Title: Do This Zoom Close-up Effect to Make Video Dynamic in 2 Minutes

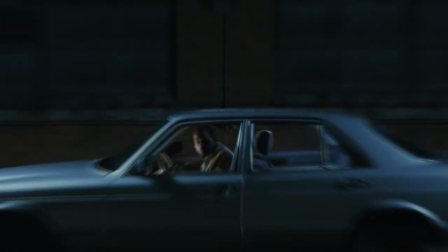[0:00]
Hi! In today's video, I'm gonna show you how to do zoom close-up effect.
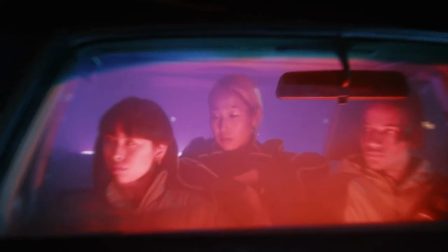[0:04]
This effect is common in director Quentin Tarantino's films. It makes a scene look more dynamic.
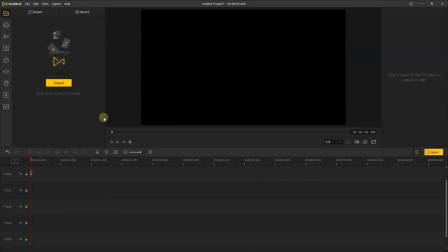[0:11]
Let's dive in. First, import the footage, and add it to the timeline.
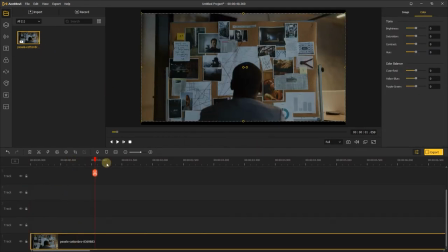Move the playhead to where you want to do zoom close-up effect. Add a keyframe, and move ahead a few frames, and add another keyframe here, then increase the scale.
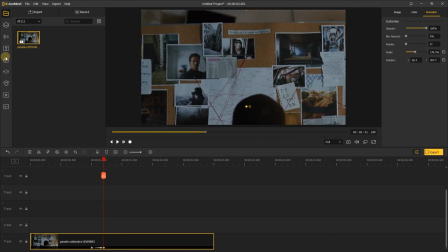[0:33]
and move the position on the preview window. Next, find the zoom blur in the filters, and add it to the middle of two keyframes.
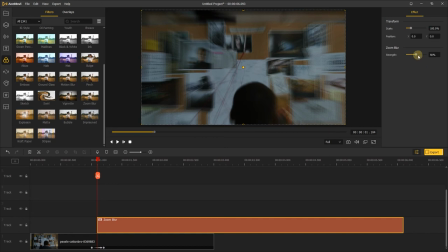[0:45]
And change the strength as you like.
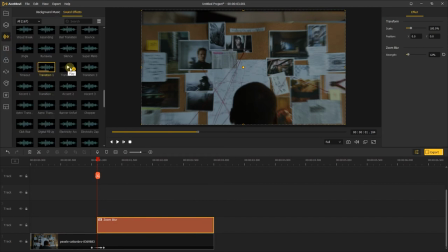[0:51]
Last, go to audio, in the sound effects, find the transition 2 and add it to the track. Change the speed and duration, make it a little faster. Let's preview the final result.
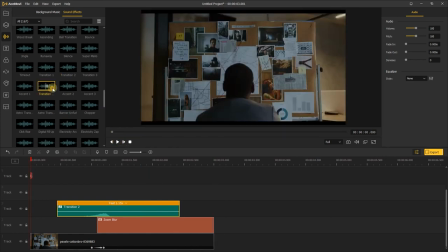[1:12]
And you can also add a whoosh transition, it'll make the sound more layered.
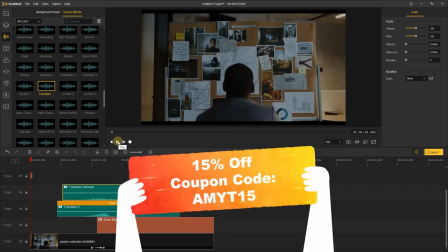[1:21]
That's great! By the way, we provide a 15% discount exclusive to our YouTube fans, just go for a try.
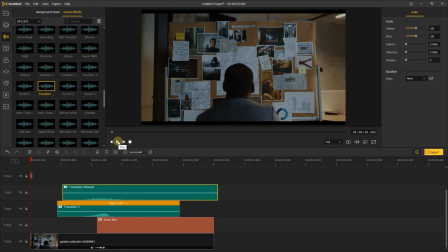[1:29]
Well, that's it, if you found this video helpful, don't forget to like, subscribe and ring the bell.
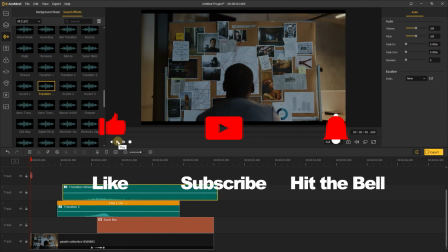[1:36]
Let us know what tutorials you'd like to see next in the comments below, thanks for watching. See you next time.